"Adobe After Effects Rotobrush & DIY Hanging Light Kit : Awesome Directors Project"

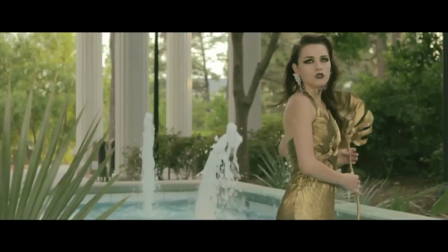[4:25]
I didn't have much time to do tedious special effects, so I thought about one single shot in the scene to add a special effect that would tell the story.
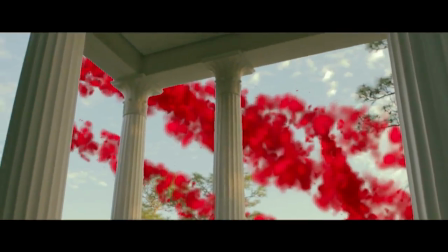[4:33]
Red smoke rockets signifying intruding contaminants in Lucretia's world.
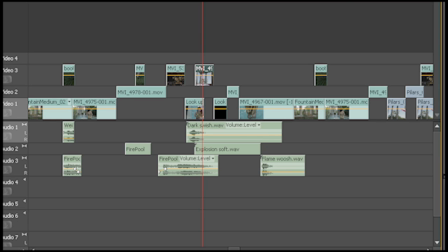[4:40]
After editing my scene in Adobe Premiere, I right-clicked on the shot I wanted effects on and selected Replace with After Effects Composition to send it to After Effects.
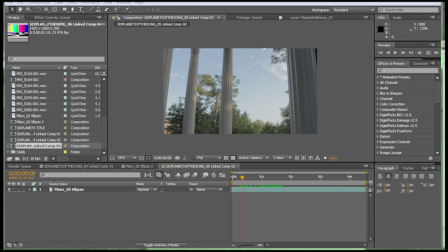[4:49]
By doing that, we've now got an After Effects project with the clip in it, all set up.
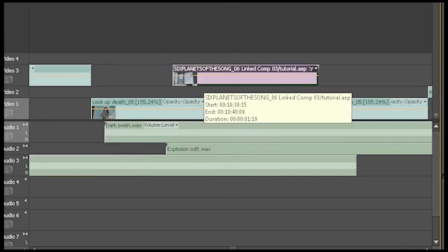[4:54]
In Premiere, we've also got a linked video layer.
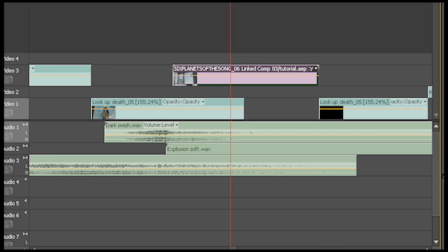[4:58]
If you've got a super fast computer and aren't applying too many effects in After Effects, you can see the effects updated in your Premiere timeline.
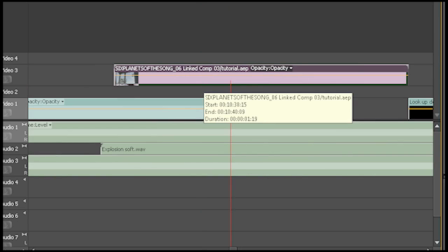[5:06]
It's awesome if it works. It doesn't always work too well, so I just use it to get the clip over there and render it out in After Effects.
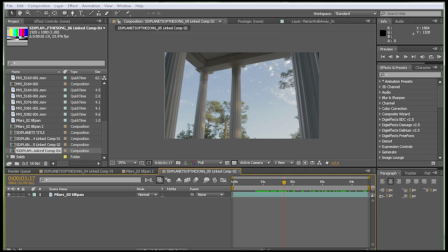[5:15]
If you're an Adobe Premiere user, you'll probably be able to navigate After Effects pretty easily. In CS5, there's a new tool called the Rotobrush, and it makes rotoscoping very quick and easy.
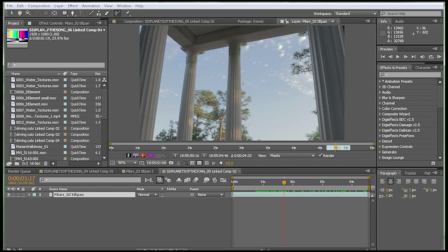[5:28]
Double-click the layer, select the Rotobrush, and draw green on the area you want to select.
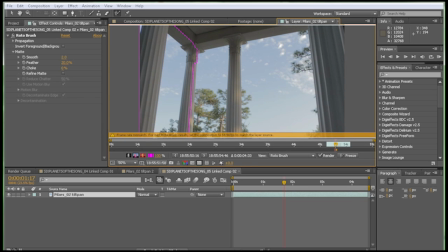[5:34]
Hold down Alt to deselect the area by drawing red. I'm selecting the pillars because I want the red smoke to fly behind them in the sky. Press spacebar to allow the Rotobrush tool to automatically select and adjust the mask.
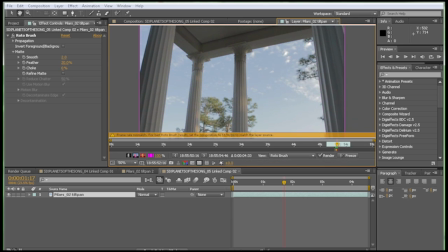[5:52]
You may need to stop it and select it again if it gets hung up. It's not perfect, but it's a lot quicker than adjusting a mask frame by frame.
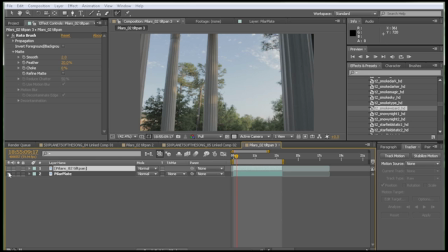[6:00]
Now that I've got a background layer and a layer with just the pillars, I can start creating the smoke to go in between them.
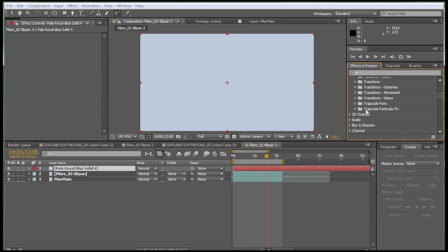[6:10]
I've used Red Giant's plugin Particular before, and since I'm in a super time crunch, I'm looking through the presets. Presets for plugins can be a really good place to start. Taking the effect, adjusting parameters to make it fit your scene is definitely important.
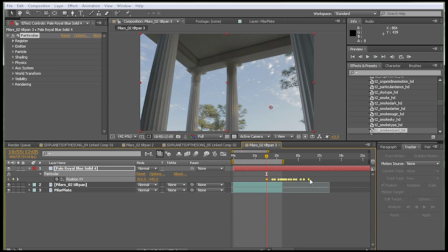[6:28]
I found a preset called Smoke Wizard. I like the texture of these particles. They're almost like smoke, but different in some mysterious way. I deleted the preset keyframes that were controlling the crazy animation and set up new keyframes in the path that I wanted through the sky.
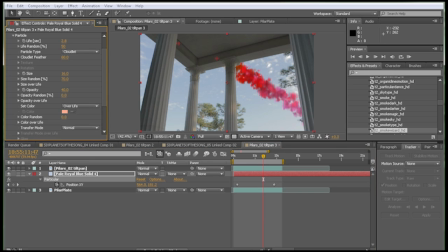[6:50]
I increased the lifetime of the particles because I wanted the smoke to linger after the initial emitter passed by. I reduced the opacity and changed the colors.
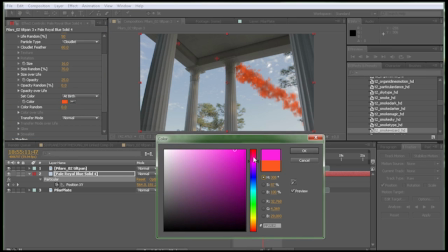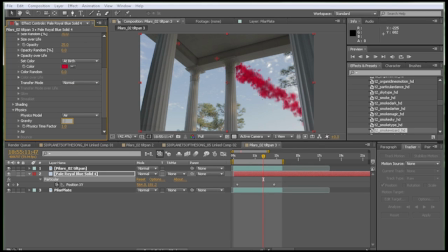[7:04]
I added a little bit of gravity so it would drift down,
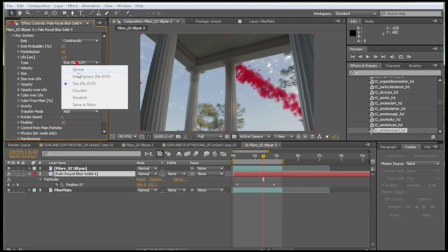[7:08]
and I also changed the particle type in the auxiliary system to get rid of the sparkle, which I thought looked a little too cheesy.
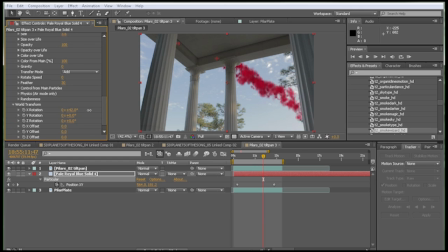[7:14]
I adjusted some of the world transform controls to make the path of the smoke fit the perspective of the shot a little better.
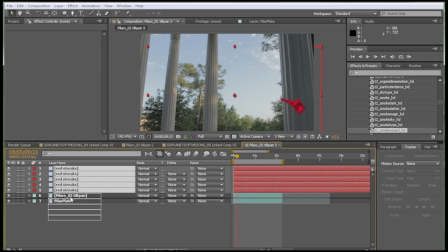[7:22]
Once I was happy with it, I duplicated it and changed the place of the start and end points, as well as timing keyframes.
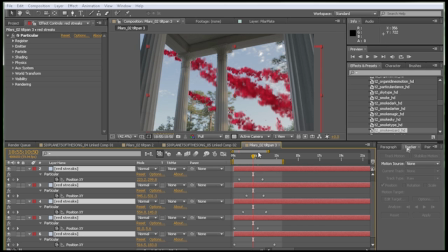[7:31]
After Effects has a pretty good motion tracking system that lets you capture the movement of the camera in keyframe data.
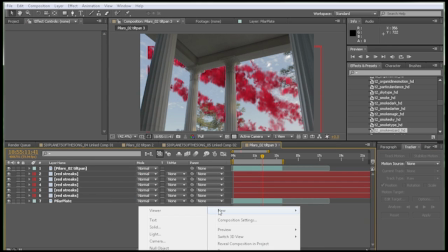[7:38]
I created a null object,
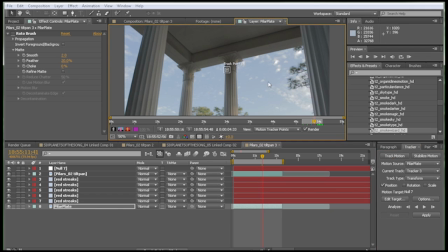[7:42]
double-clicked the source footage, clicked Track Motion, set the track point, and forwarded through the video.
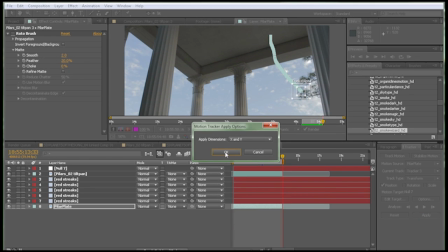[7:55]
I applied the collected data to the null object and parented the smoke streams to the null layer.
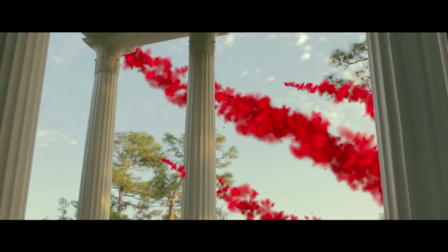[8:02]
Now they move with the camera movement to make them look like they're really in the scene.
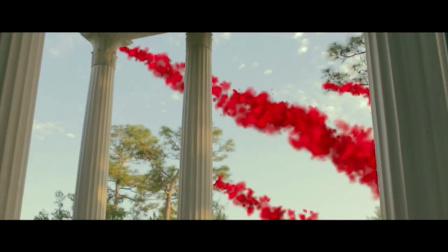[8:07]
This step is extremely important for compositing. I feel pretty good about that, and I'm still on a super time crunch, so that will have to do for now.
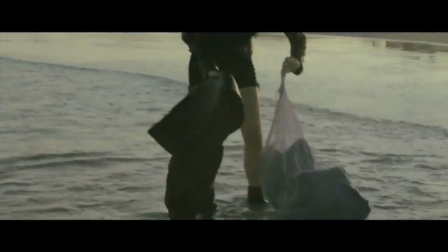[8:16]
The next shot is on the beach, and is still a bit unrefined, and was quite a bit more difficult because I didn't leave myself any good track points.
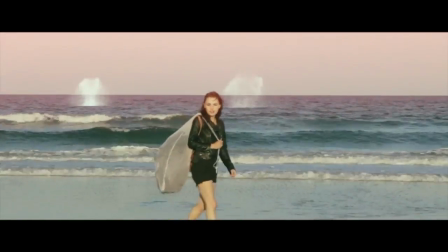[8:24]
Distinctive pixels that are stationary in the shot. Pretty much everything in the shot was moving.